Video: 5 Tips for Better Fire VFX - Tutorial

So typically you would kind of want to add smoke to the foreground and the background, because obviously you're going to be compositing in 2D or 2.5D, like in my case with this particular shot.
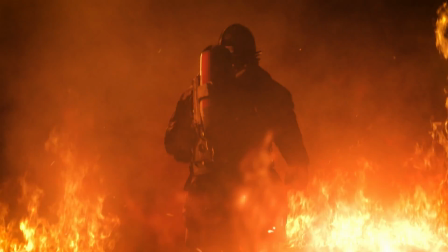(4:11)
And as you can see, our character is running through this scene where there's a lot of fire around them.
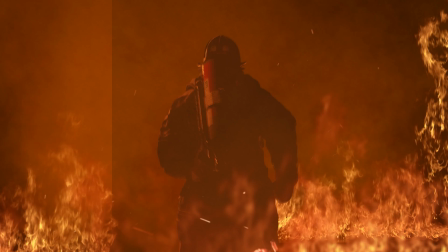(4:18)
And also you want to make sure that you layer smoke elements, because you want to create a depth in your scene.
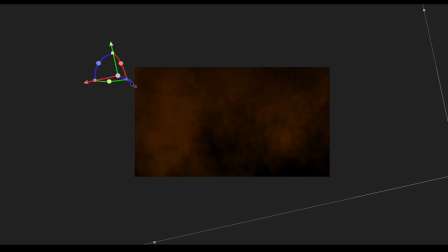(4:24)
So especially if it's 2.5D, you can also move these elements to kind of be further in Z space.
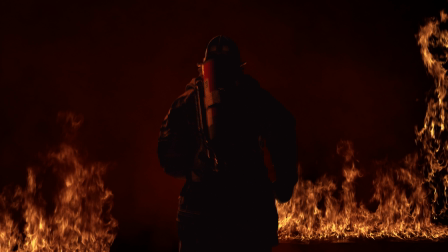(4:30)
So with this one, as you can see, I have my smoke elements in the background and they are pushed back quite a bit in the Z space.
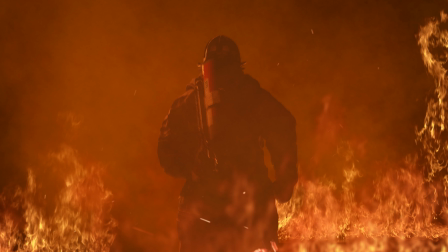(4:37)
And I also have my foreground smoke elements where I actually move them quite close to the camera,
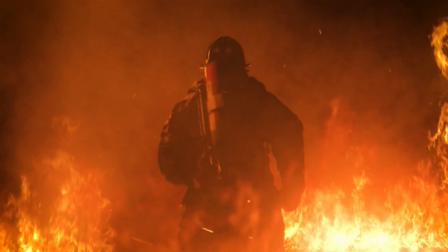(4:43)
but just about enough so when they go through Z space, it's not going to be past that point. And as you can see, we have a third type of smoke element which doesn't always work, but in this case it worked quite well, because I wanted to get the illusion of our character running into a denser smoke area,
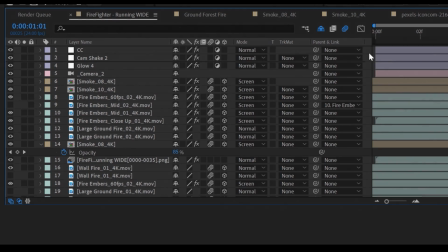(4:59)
which all I did was I put it on the foreground and I just faded it in very slowly. So it's not very sudden, very slowly. You just fade it in and it looks like he's running into a more denser smoke area. You also want to make sure that you use variations of colors, and I typically start with the bottom smoke layer to be a bright orange,
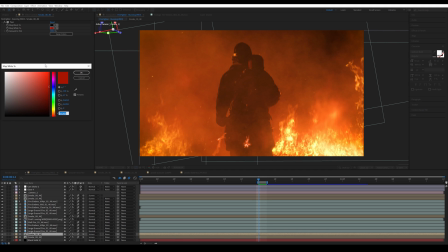(5:21)
and then as I have the different layers on top of it, I usually change them to something either darker orange or darker red. And that also creates just more depth because it looks like there's more types of smoke emitting from these sides or from wherever they're emitting from.
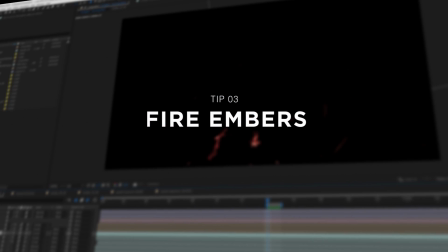(5:35)
And tip number 3 is fire embers. And actually fire embers are very essential, but a lot of people actually forget to composite them. But they can add so much drama and kind of movement to your fire scenes. It is very important to layer them up, and with our pack that we offer, we have 4 options for you to kind of grab.
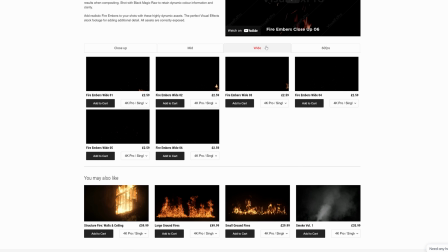(5:56)
We have 60 frames per second for slow motion shots. We have wide shots, mid shots, and close-ups of fire embers. And that's very important because let's look at this example of, again, this firefighter running through the scene.
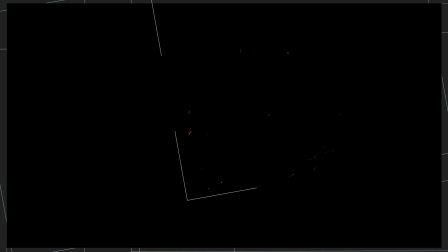(6:09)
We have wide fire embers in the background in front of our firefighter where he's,
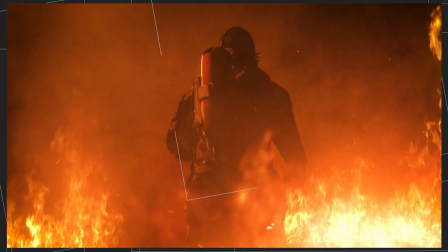(6:14)
running towards, and you can see they are much smaller and less noticeable.
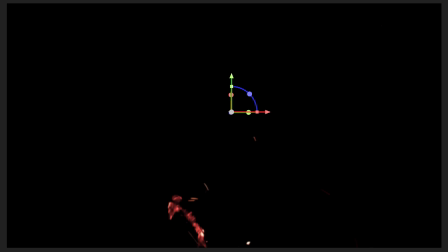(6:18)
And then in the middle, kind of in front of him and behind him, we have our mid fire embers, and closer to the camera we have our close-up fire embers.
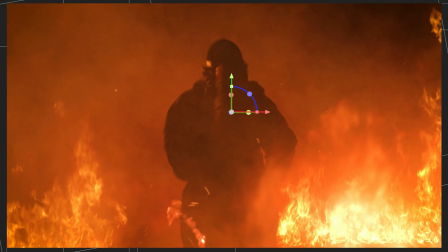(6:26)
And you just want to create, again, that kind of depth, that kind of 3D depth, so it creates a more realistic scene.
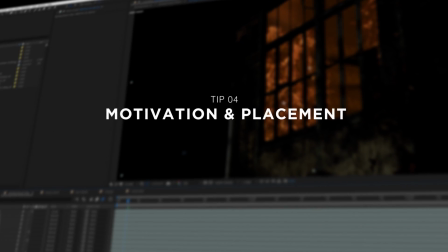(6:32)
Tip number 4 is motivation and placement. So you're most likely going to be working with a narrative piece where it's already kind of thought out where and why there is a fire in the first place. However, you might have to dig a little bit deeper for it to kind of make sense visually when you kind of compositing. I usually like to create a small story of why the fire is at where it is at the time is being shown. So, where did it come from? Why did it happen? Or how wild should it be? Is it like because an evil character just dropped some fire and the room is full of fire and there's this one character who's like super scared? Is it a scene where our firefighter is running through the fiery scene and you want to make it very dramatic? You just want to make sure that the amount of fire as well kind of can motivate whatever the script kind of holds. In terms of placement for the fire elements, it's actually kind of the reason why we have so many different packs for fire elements, because there are so many different locations where you could place these fire elements, and you want to make sure that you place them accordingly of what they are, because otherwise they can look out of place.
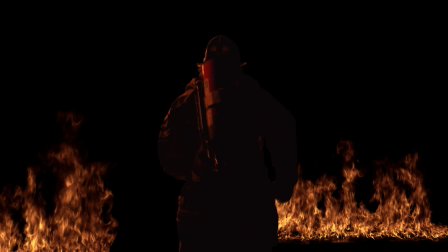(7:38)
For example, let's say we have fire on the ground, we would of course composite some large ground fire elements.
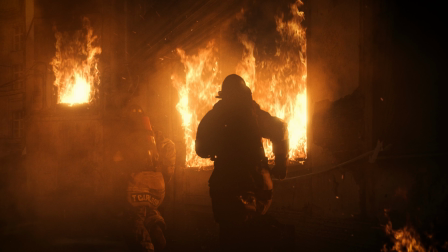(7:43)
But if let's say it's on a wall or it's on a ceiling or there's fire coming out from the windows, you just want to make sure that you use the right type of fire, because otherwise they can look very out of place. And the last tip that I have for you today is tip number 5, and that is color correction.